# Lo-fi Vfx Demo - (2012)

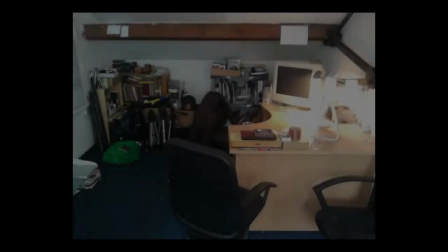(0:00)
If you find that knowing how an effect was achieved ruins the effect, then don't watch this video,
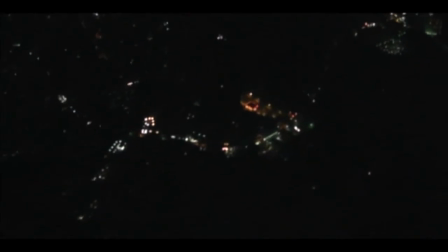(0:05)
because this video is a little compilation of some of the techniques I've been using to make my film.
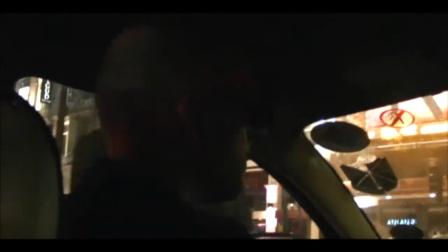(0:10)
These techniques are all very lo-fi, and quite traditional in many ways, generally being achieved photographically in real space without the aid of software.
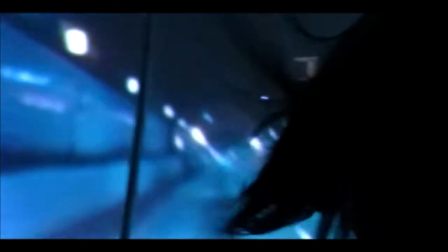(0:19)
For example, against projected backgrounds, when the actor sits forward between two chairs with a windscreen taped to the front of it,
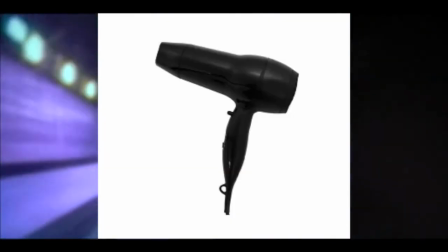(0:26)
and a hair dryer attached to its arm, it creates It's an effect something like this.
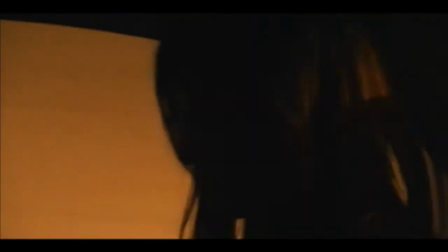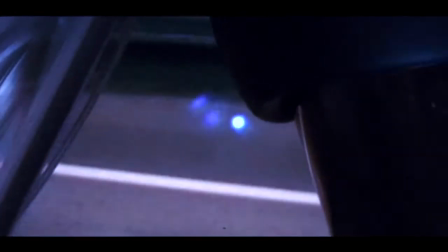(0:35)
A helmet with a makeshift visor behind the same windscreen and back rejection creates the effect of other pursuing cyclists.
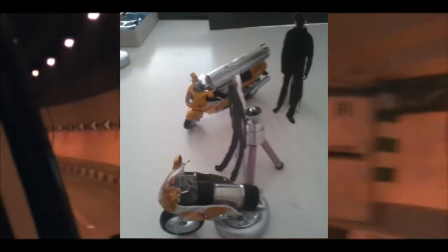(0:46)
Models with torches taped behind the windscreen provides their vehicles.
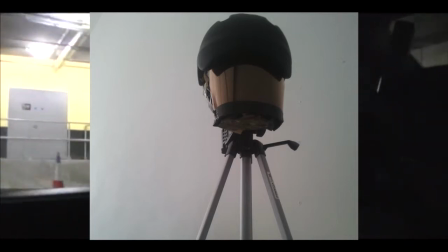(0:53)
Cut out some silhouettes, make sure the helmets are on tripods that can swivel, and now they can react.
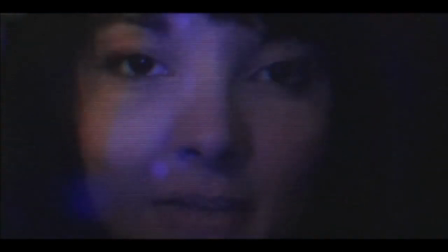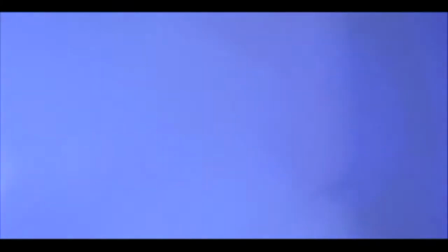(1:07)
These elements, when reshot on screens observed by other characters, completes the ensemble.
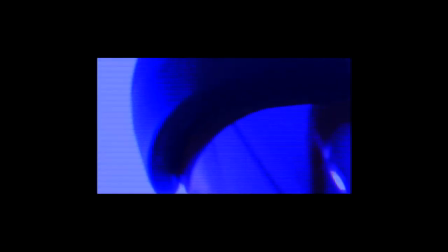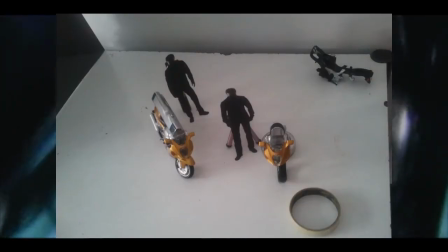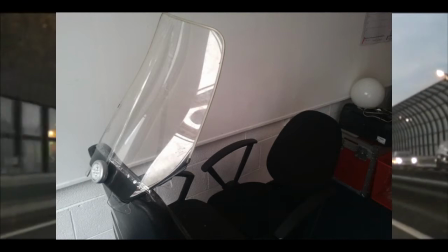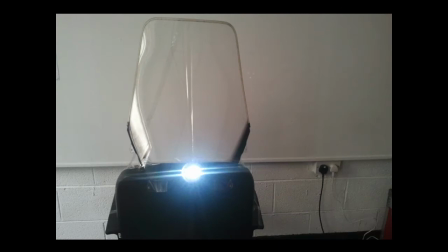(1:30)
The same chair set up, combined with lens flaring, can create a very different effect when you darken the room and move the camera towards the actor.
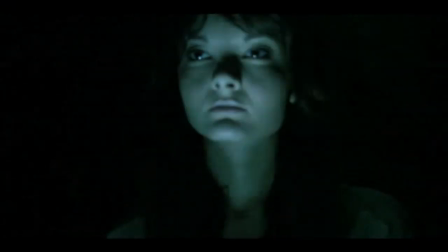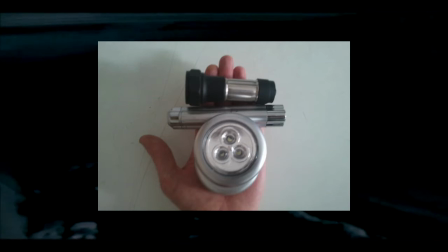(1:46)
This is the entire lighting set up used for this film,
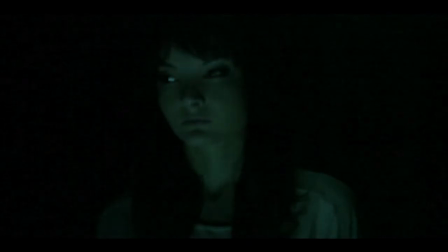(1:50)
generally simply shone onto the actors faces and
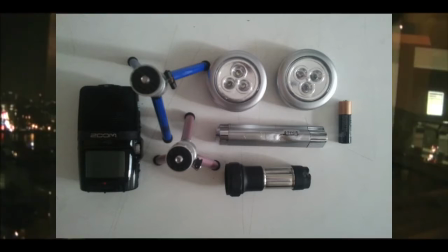(1:57)
this is the entire lighting setup and sound recording equipment for any sync dialogue scenes.
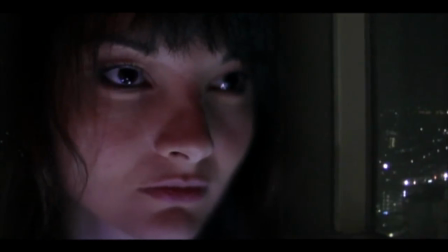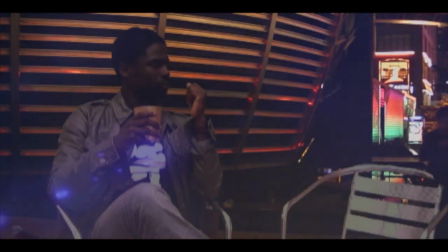(2:10)
Mats are a very simple old technique not often applied physically anymore but you can just take your original footage print
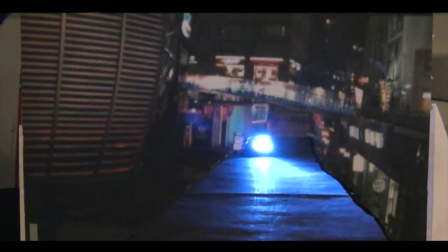(2:18)
it out and cut a hole in it shine a torch through the back of it and overlap them in your editor and
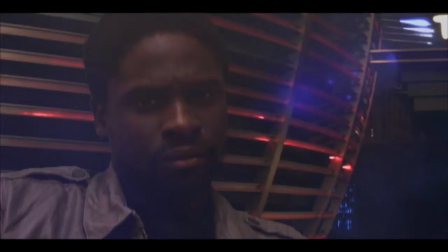(2:28)
throw in the occasional green screen shot for variety.
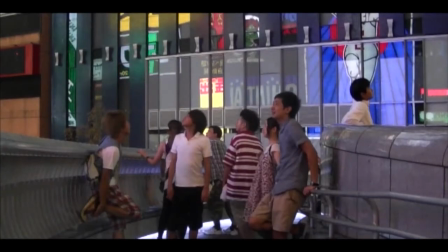(2:32)
But make sure it's all well filled out with collages of actual location shots and more back projection.
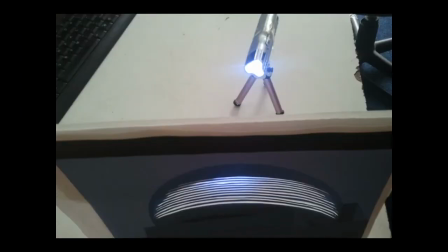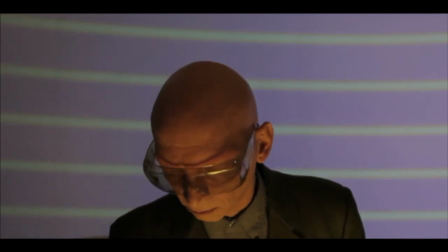(2:47)
Creating the effect of blue skin on some characters is also easily achieved during shooting.
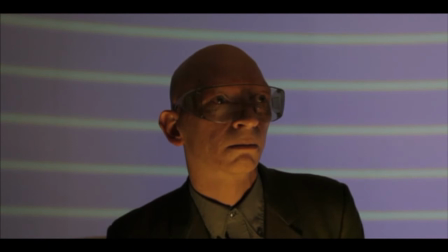(2:52)
Simply film the actors without makeup or elaborate lighting.
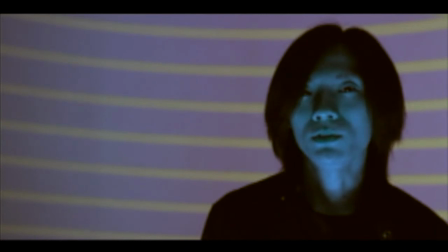(2:56)
But when filming the actors as her intended to be blue invert the colors of their background projection and when the overall shot is
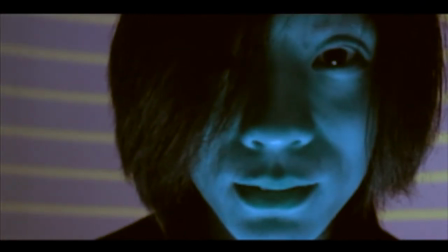(3:03)
inverted the background returns to the original colors of the other shots but the natural skin tones of the actor shifts to the blue end of the spectrum.
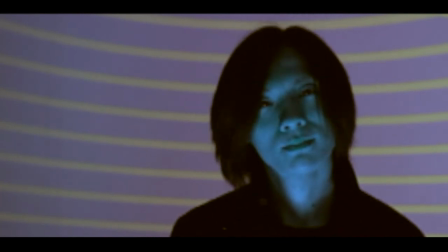(3:10)
No elaborate makeup or software required.
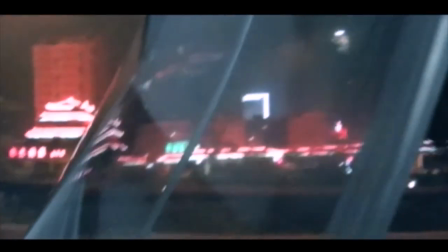(3:14)
This color inversion can be applied to more dynamic shots if the inversion is compensated for with the original backpack projection.
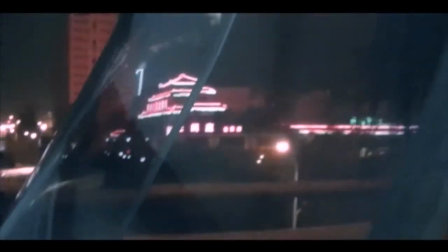(3:24)
I hope you found this little compilation interesting and I hope to be able to show you more of the film very soon.